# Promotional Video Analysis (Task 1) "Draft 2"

This is my task one for promotional videos in which I have to analyze promotional videos. The first one is informational.
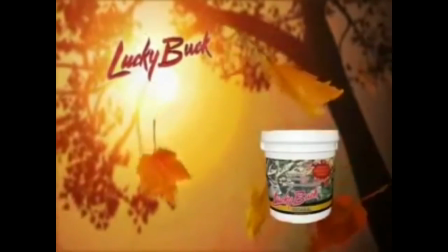8s
This is a promotional video about a sublimit called Lucky Buck. Lucky Buck is a mineral that is used to attract deers into an area so that they can be tracked easier.
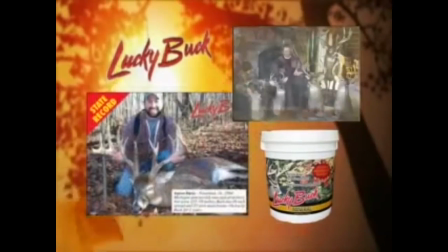16s
People like to hunt deers, take photographs, and even study them. Using Lucky Buck makes the task of locating a deer simpler.
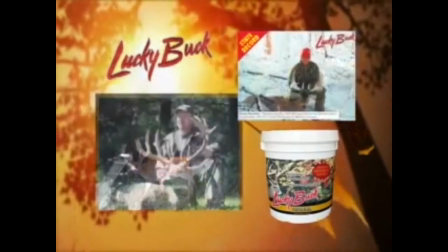22s
The entire video was shot purely and the quality was very low. At the start of the video there was an introduction to the organization that owns Lucky Buck.
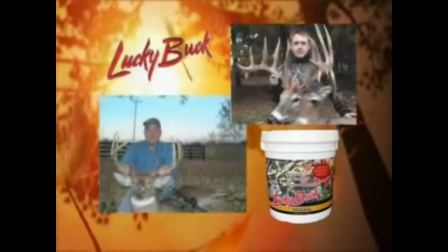28s
The introduction included a montage for a grab of deers and the Lucky Bucket itself.
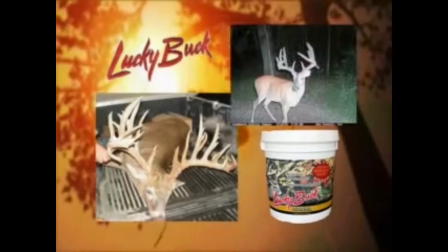33s
The only half decent element of the beginning is the slow motion opening of the leaves flying the trees with a maroon sky in the background.
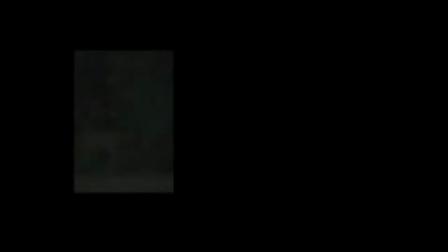40s
I liked how the title bounced in at the left side of the screen, however it could have been a lot better looking.
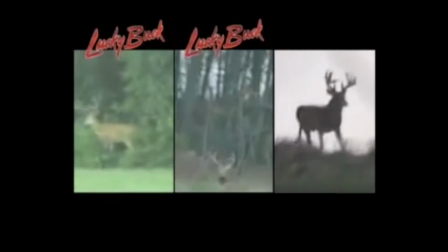45s
After the images are shown there are three separate clips split up showing deers in the wild.
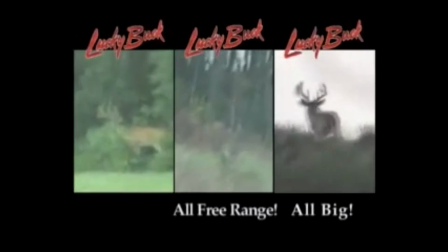49s
The quality of these clips are terrible because the shots are out of focus and it is difficult to know what you're supposed to be looking for.
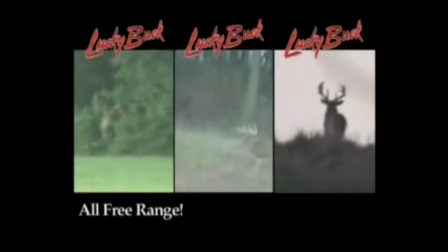55s
The camera is too shaky and far away to be able to make the deers out and see what they were actually doing. These three clips continue to run longer than what they should have.
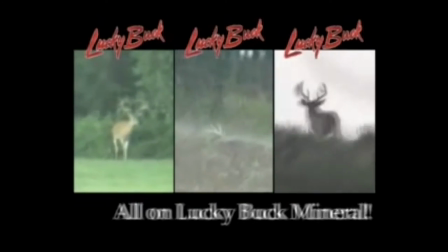62s
I found that I was losing interest already in what the promotional video was actually supposed to be about. The next footage shown was filmed by a Lucky Buck customer.
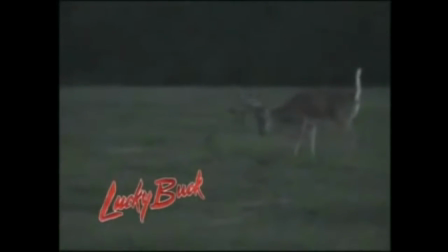70s
I think it was a very bad idea to use amateur footage for this promotional video. Due to the promotional video being badly filmed, this pulled down the quality a lot.
After only one year on Lucky Buck, a customer brought us this footage on the property where he was feeding Lucky Buck. We estimate this buck at almost 260 inches.
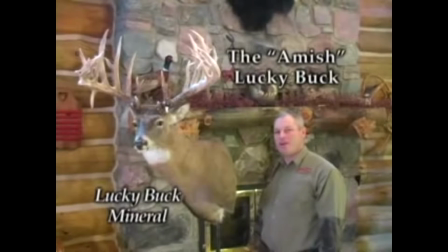90s
The good thing I liked about the promotional video was that the people in it knew what they were talking about and the music was appropriate. They had gone through a tremendous effort of filming for what they had gotten. This included the editing of the video and the addition of the images.
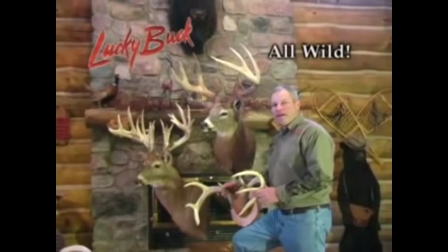102s
There were graphics added to the video with the Lucky Buck logo nearly at the top side of the screen.
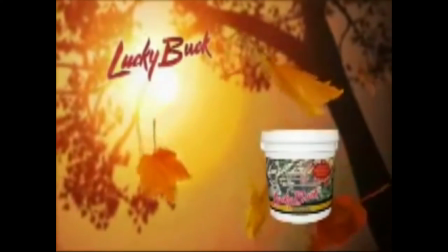107s
The Lucky Buck promotional video had shown everything that they were trying to promote even though it was not done so to a professional standard.
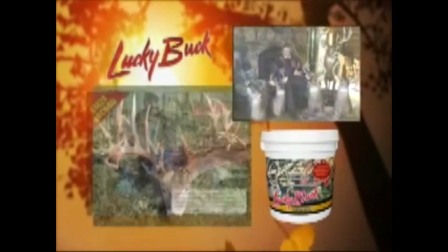114s
It had also taken me quite a while to figure out what the promotional video was about as well.
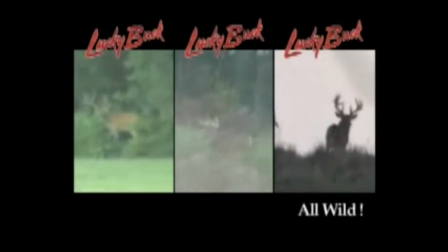119s
I think that the country music suited the promotional video because deers were based in rural areas.
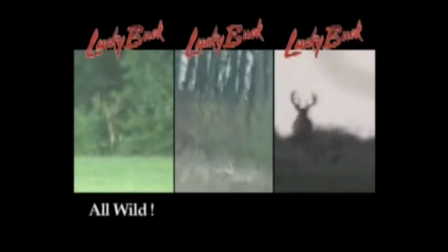124s
The promotional video managed to stick to its theme and target audience for its product. That is probably the best element of the video.
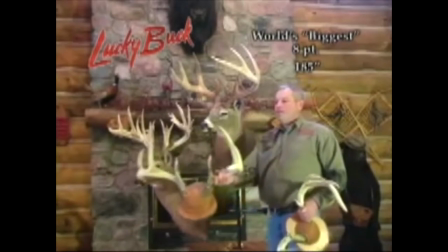131s
Lucky Buck's logo was displayed all the way through to the point it appeared more than once in every single frame.
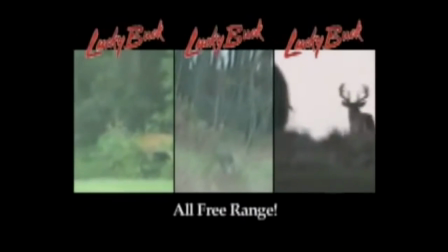138s
Instead it should have been stretched out so that it wouldn't be taking up so much space on the frame. There were interviews in the promotional video and I found that they were tedious.
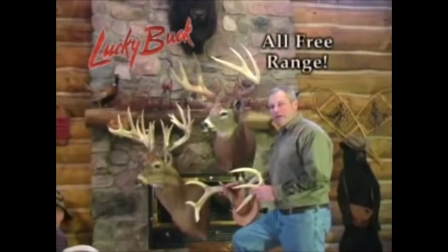146s
Mainly because I didn't know at the point what the people in the video were talking about. The lighting was very poor.
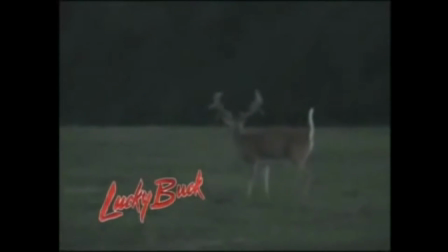152s
Low quality cameras have been used to shoot those videos and it's very likely that they could have been taken from a mobile phone with a camera feature on it. The next promotional video was pastiche called On Their Own Way. The opening shots of the video are sharp and nice especially with the smooth black and white colouring added to them. The titles at the start are displayed nicely with the fade in and fade out. I like the font and style used for the title sequence.
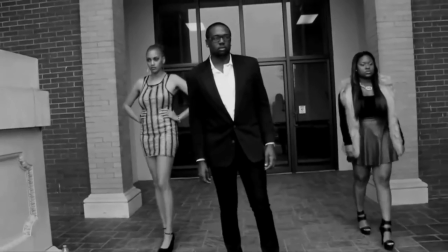178s
All of the shots used in the video are terrific except they were all handheld. I found that using the shots without a tripod actually lowered the quality of the video and ruined it.
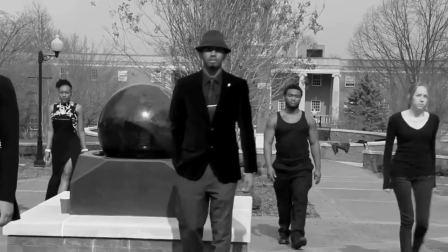187s
The title sequence that introduced the student's name was far too long. It should have only shown a small number instead of everyone's name.
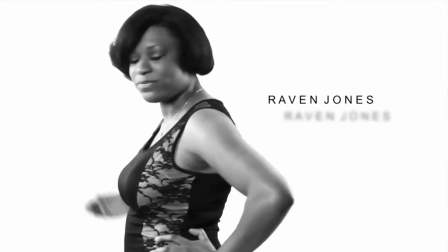193s
The effects used were good, but in the end it was too much and really overstepped the mark.
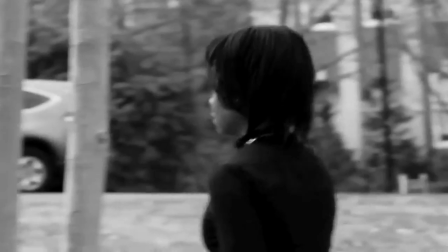199s
Whenever all of the students are walking towards the college, they all look depressed.
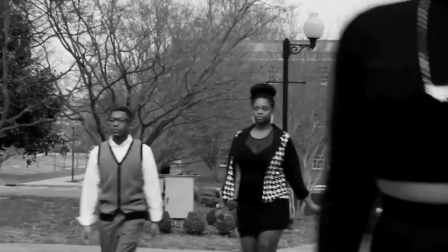203s
I know this is a promotional video, but I really think that students share with smiling socializing each other before they meet their tutor.
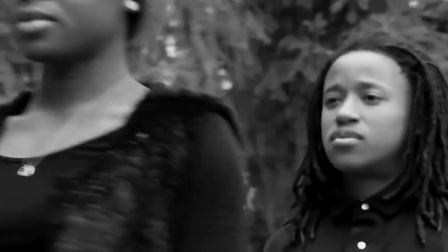209s
The low-faced expressions of the students as they make their way to college makes it appear that they are slaves to college and are dreading the next lesson and that their tutor is rise to it.
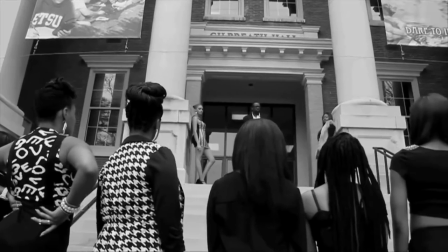218s
The music is fantastic and actually suits the tone that the careers are really going for. I also found that by making the tutor look very serious, it also meant that the students would be learning what they needed to know.
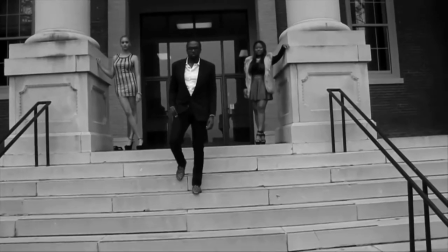228s
The tutor was presented in a manner that he meant business and that the students would graduate so long as they followed his method.
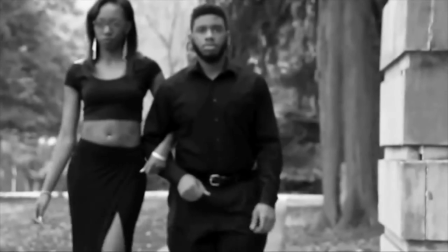233s
The expression on the students' faces showed that they were aware of their tutor's reputation and that they would have a long journey ahead of them.
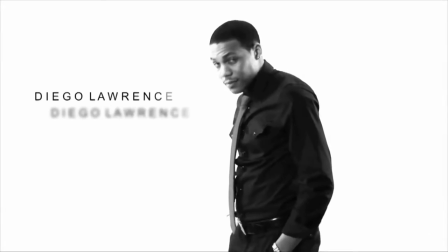241s
I feel that the students walking towards him throughout the video are foreshadowing that journey.
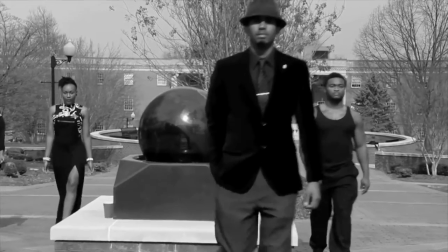246s
The appearance is in black and white in order to add a strict tone to the video.
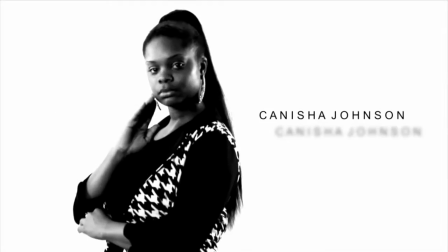249s
If this video has been in colour then it would have destroyed the tone that it was trying to present. These students are coming to college to gain an educational degree.
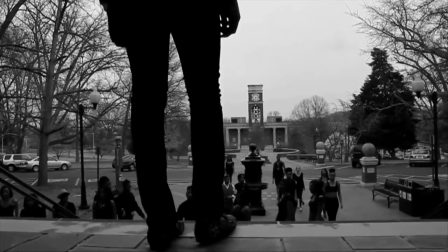257s
If the tutor in particular were in colour then he would not appear intimidating as if most of the video was making him out to be.
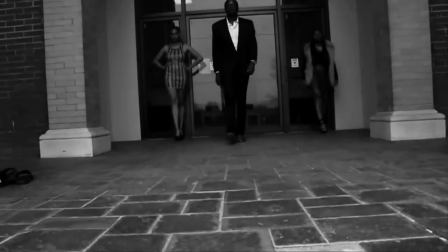263s
The tutor is wearing a black suit and glasses while the students are wearing casual clothes.
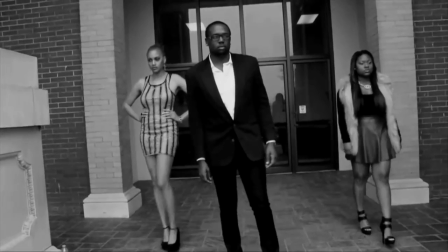267s
The tutor's clothes show that he is an important figure and is waiting to collect the students once they arrive so that he can begin his teaching.
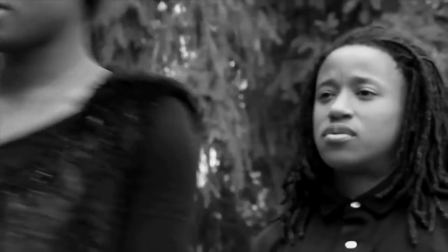274s
Some of the students that are walking to the college are intimidated while others are determined to take on the college's education.
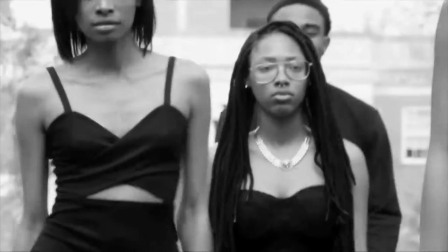279s
Students that are intimidated by the tutor are attending the course because they want to learn.
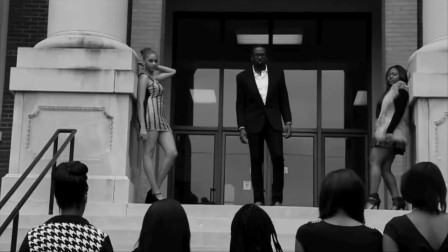283s
The students who are determined to study the course probably see eye to eye with their lecture and he probably respects them in return.
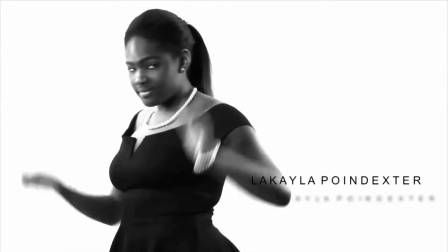288s
So they are definitely going to succeed and they should just be comfortable with him. Music. The music used in the promotional video is dramatic and completely fits the emotions of the visuals.
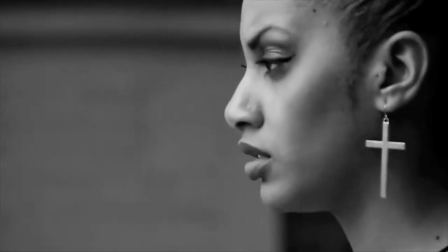297s
The tutor walks slowly out of the college and the music fits with his pacing. Shots.
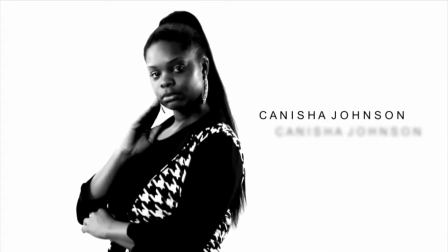303s
The shots are wide, mids and close-ups and they were all used in order to create the tension.
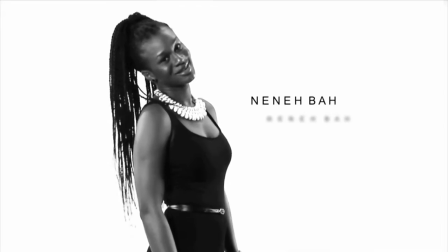308s
The build-up that the musical shots are making are telling the audience that these students will go somewhere in life once they complete their journey with their tutor.
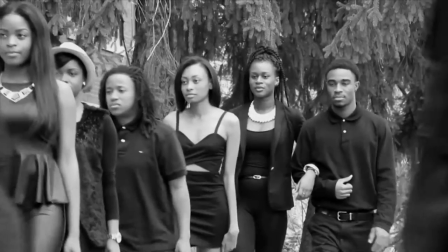314s
Then there are shots of the students in a white room when they are currently studying their course. I feel that these white shots mean that the students are enjoying the course and are on their own way to success.
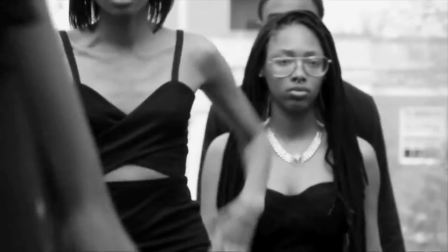323s
These shots are showing off their professionalism that they teach at the college the students are enrolled at. At the start of the promotional video, it is shown establishing shots at the location that the college is located at.
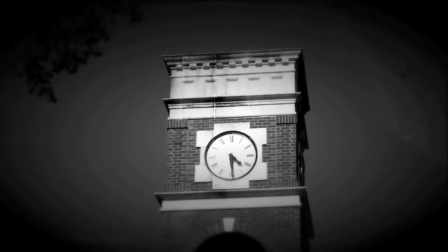332s
I think this was done as an introduction to show the type of environment that the college was built at and what type of people we could have in the promotional video.
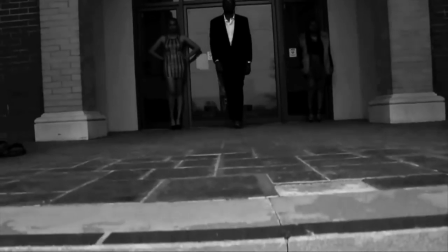341s
The promotional video is only around a minute and a half long. This promotional video wastes no time in showing what is happening. It simply gets to the point and shows each piece of detail piece by piece. The next promotional video is a parody made by the company KitKat.
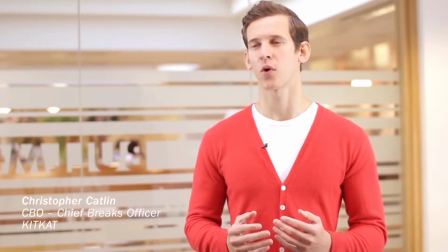356s
The company KitKat that produced the chocolate bars created a promotional video of their product only they had actually parodied one of Apple's iPhones when he was doing this.
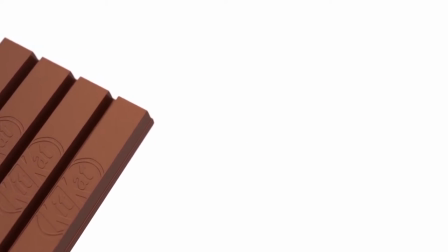365s
The video began with a young man talking with the brand on how the KitKat make their products.
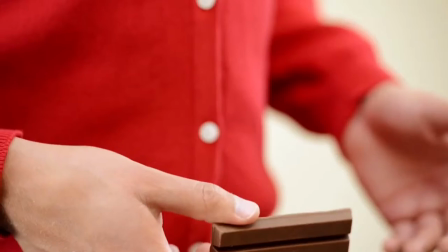370s
This KitKat employee had spoken passionately about the amount of time and dedication that had gone into the crafting of the KitKat card to make it pure.
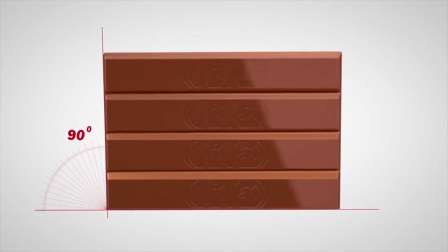377s
I found that his manner of speaking was similar to how an employee whose design technology would preach after creating a large product and spent the last 6 months working on.
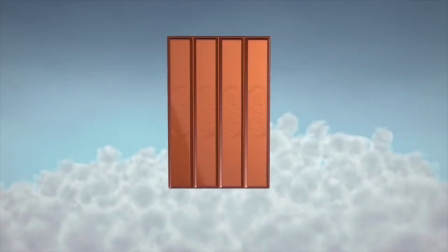386s
The wide shot used actually made the KitKat employee appear professional.
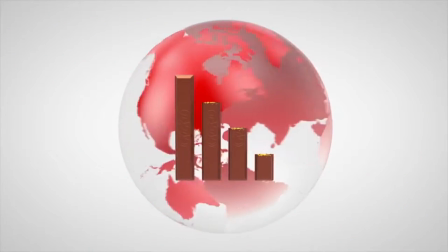389s
His red clothing and depth of field made the employee stand out and had him displayed on a serious presence.
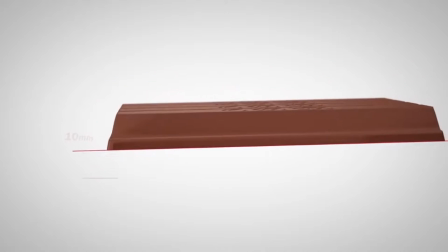395s
There are cutaways of the employee holding the KitKat bar in his hand as he expended the details of it. While this employee is talking, the video cuts to animated sequences of the KitKat bar.
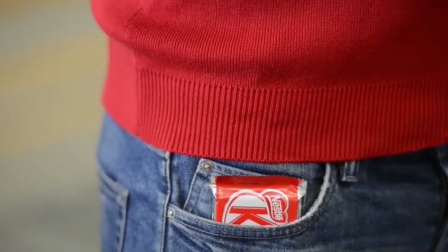404s
The format and style that the KitKat bar animation is shown in resembles how Apple would present their products in a promotional video as well.
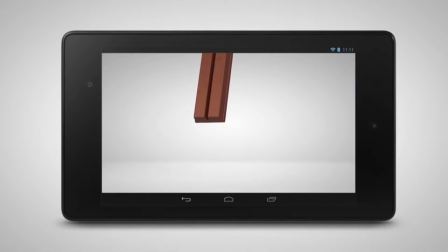410s
Towards the end of the promotional video, there is an iPhone displayed and on it is a KitKat bar being shown. at this point in the video
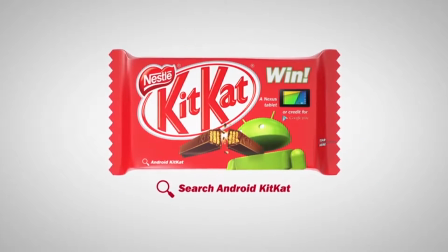416s
is making a definite stand that it is parodying the Apple iPhone promotional videos.
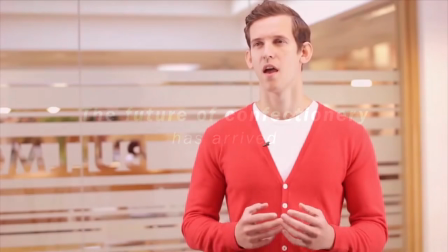422s
I noticed that the employee is parodying the deceased owner of Apple CEO Steve Jobs who would also speak
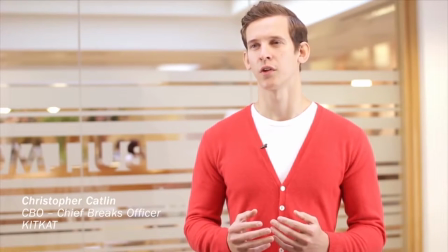428s
passionately and formally about his new products not that this promotional video is trying to make fun of Steve in his memory.
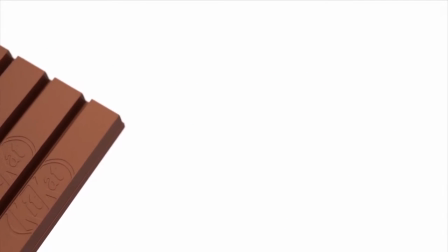436s
The parody is not being done in a negative matter but it is a creative maneuver that KitKat is trying to promote their product with.
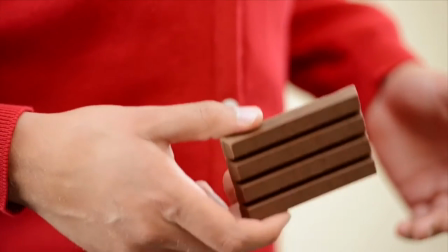442s
This promotional video could actually be counted as paying homage to Steve Jobs and Apple. All of the information is flowing at a nice pace from the employer's mouth.
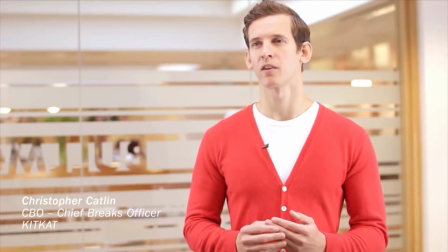450s
He is taking his time to explain the product and not adding too much information at once. The lighting of the video is good and all the colours are showing up perfectly.
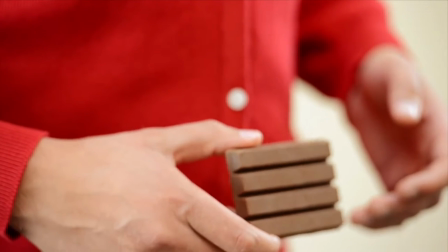457s
It also helps the lighting that the colours used are actually bright as well. The promotional video is actually really vibrant as a result of the colours that were chosen.
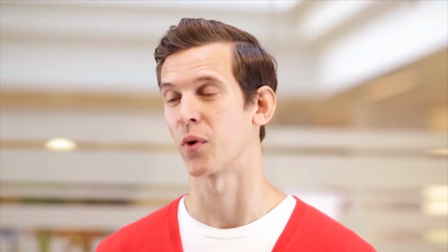465s
I personally found that the promotional video was over before it even started. It actually felt like I watched a 30 second advertisement.
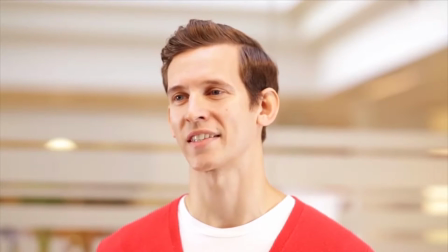472s
I'm a surprise when the right chapter later discover that was well over a minute long The type of shots used in this promotional video were mid shots of the interviewer talking Then there are close-ups
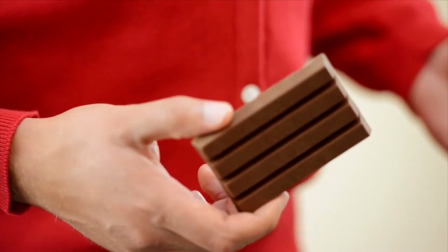480s
of shots of the Kit Kat bar whenever he was holding it in his hands Then another close-up
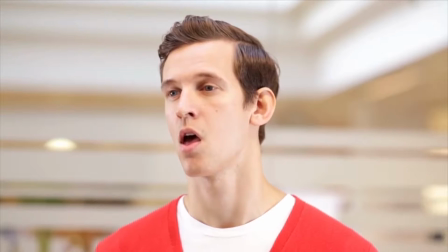485s
which was also a pan showing the Kit Kat bar in his pocket The music is very beautiful and I believe it has been put in order to match the
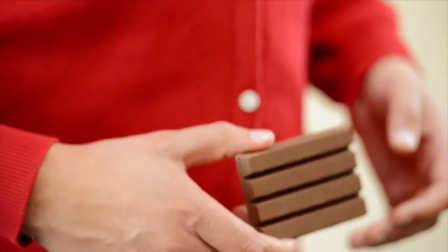491s
tone of the employee and the richness of the Kit Kat bar's flavor The music is playing softly just as the employee is speaking softly
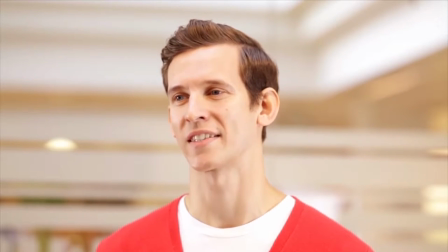498s
about the KitKat product.